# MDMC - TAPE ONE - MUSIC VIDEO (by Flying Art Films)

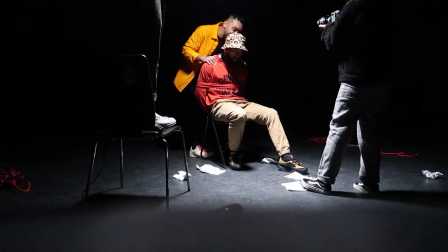Acting as the ego was quite a challenge, in the way that I was
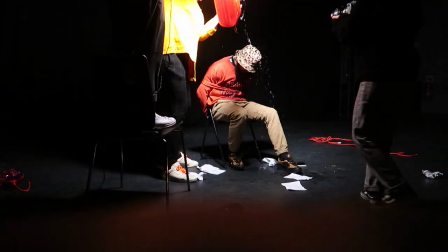embodying an entity that was more menacing than my true nature as a person.
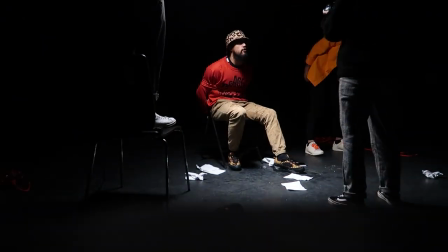So yeah, it was definitely a good challenge, and I definitely felt like I grew as an actor as well.
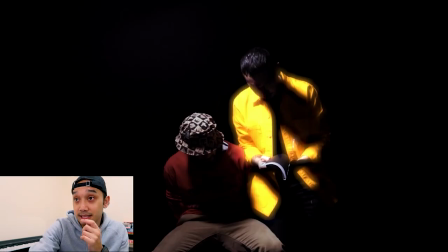Let's keep watching.
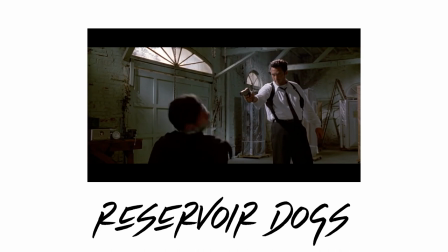I don't know if you guys got the vibe, but we're going for a Reservoir Dogs vibe here as well. You know, the ego there is pretty much like torturing him. Man, the way that Hood plays this off the whole time, and the way he's still performing as this is all happening to him, man, props to him, bro.
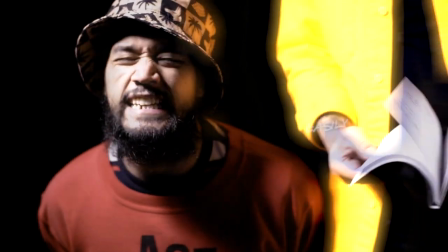So with this interrogation scene, I wanted to show what we can do to ourselves in terms of
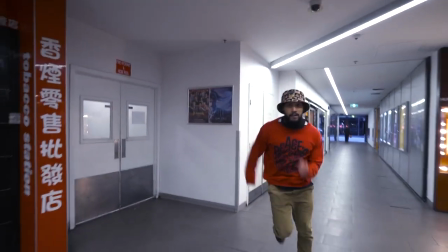creativity and how an artist is likely to have self-doubt. Ego, I essentially thought before spiritual practices that the ego was simply being egotistical, thinking that you're better than somebody as well. But the ego also refers to when you believe that you are not as good as somebody else.
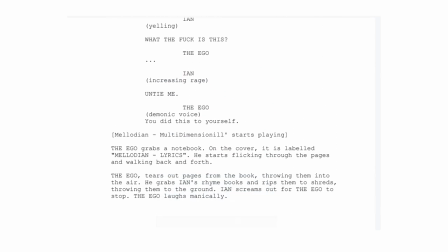That's why I made the character that I play, the ego, destroy Ian's work in front of him. So that book is his rhyme book, and we are literally ripping out pages and burning it up, because that's sometimes what we do to ourselves when we create things that we love. That interrogation is kind of in the darkness of your own mind, you know? And so that is why I love this scene so much.
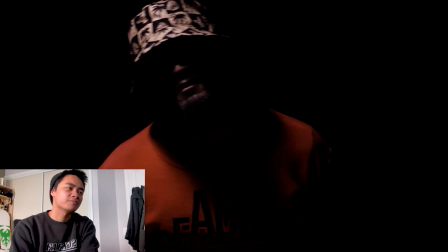Yeah, and I guess like my motivation behind animating the text there was just, it was more strongly like that this was notebook with DMC's lyrics,
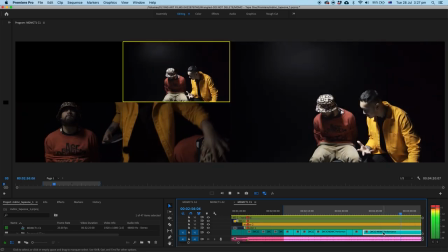because it doesn't come across as easily as it did in the script. So that's kind of where you want kind of like visual effects to sort of help the story along and kind of guide the viewer's attention. This is a good point to really iterate that, like, the effects we do are cool and all,
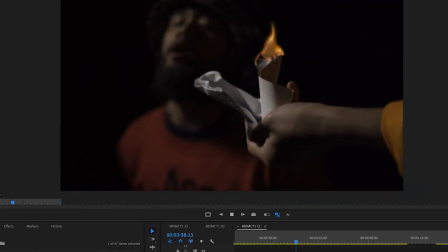but it's really nothing without good footage. and like good cinematography, good acting, and that's all thanks to Ian,
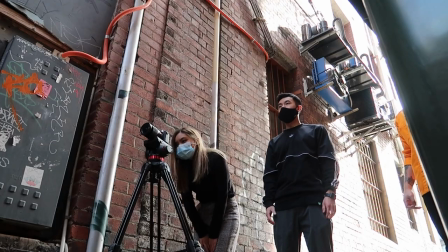Kim, Mischa, and David really being on set and being able to shoot some really epic stuff. And we just apply some effects on it that emphasizes what's already really great about the footage. So that's something to really keep in mind when shooting. And when you're applying effects, you want to do as much stuff in camera.
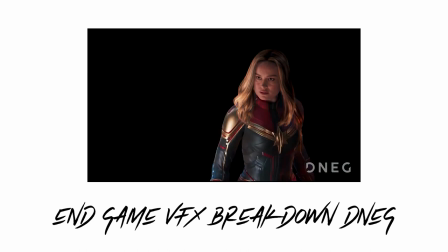And you see Marvel movies a lot where they green screen and visual effects everything, which is great, and technology has gotten really far now, but nothing beats practical, I feel like.
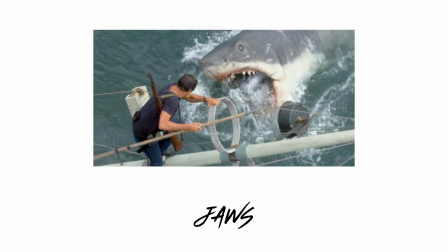When you think about like Jurassic Park and things like that,
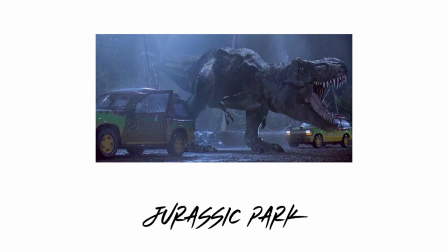using visual effects to emphasize those practical elements is what really makes a really good looking film, I feel like. The effects just made it really pop out, like the whole image and like ethereal effect that I
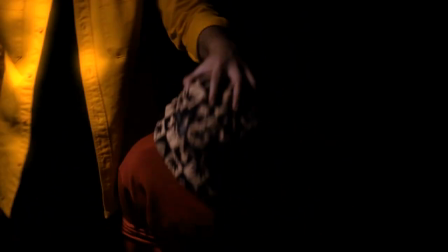envisioned in this scene, actually they allowed to come to life, which was super, super dope.
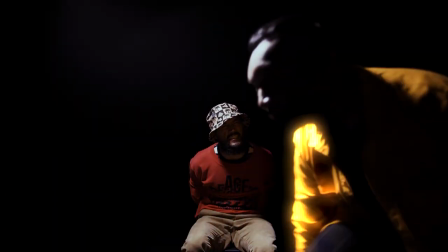It is, I would say for sure, my favorite like section of the music video just because of the aesthetics of it. Yeah, just how like Kim comes through the alleyway and then bam, you see me with some freaking superpowers. It was so epic because I didn't actually know how the superpower thing would look. And then they dropped this on me and then I was like, yo, I have superpowers right now. And it got me so hyped. It was based off Captain Marvel energy or Super Saiyan energy, where the energy is kind of flowing through him and around him.
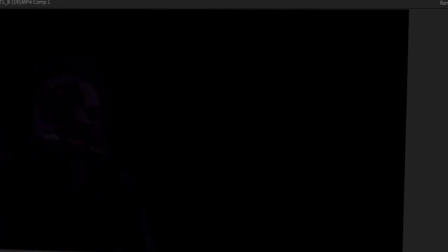So you see some purple lines kind of flowing through, and we were able to use tools to automate that. So I'm not tracing lines here and there, it's all kind of automated within After Effects, which is great to help save time.
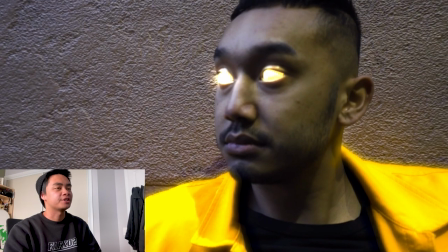So this is kind of the start of when like Darius and I would sort of like combine our VFX shots.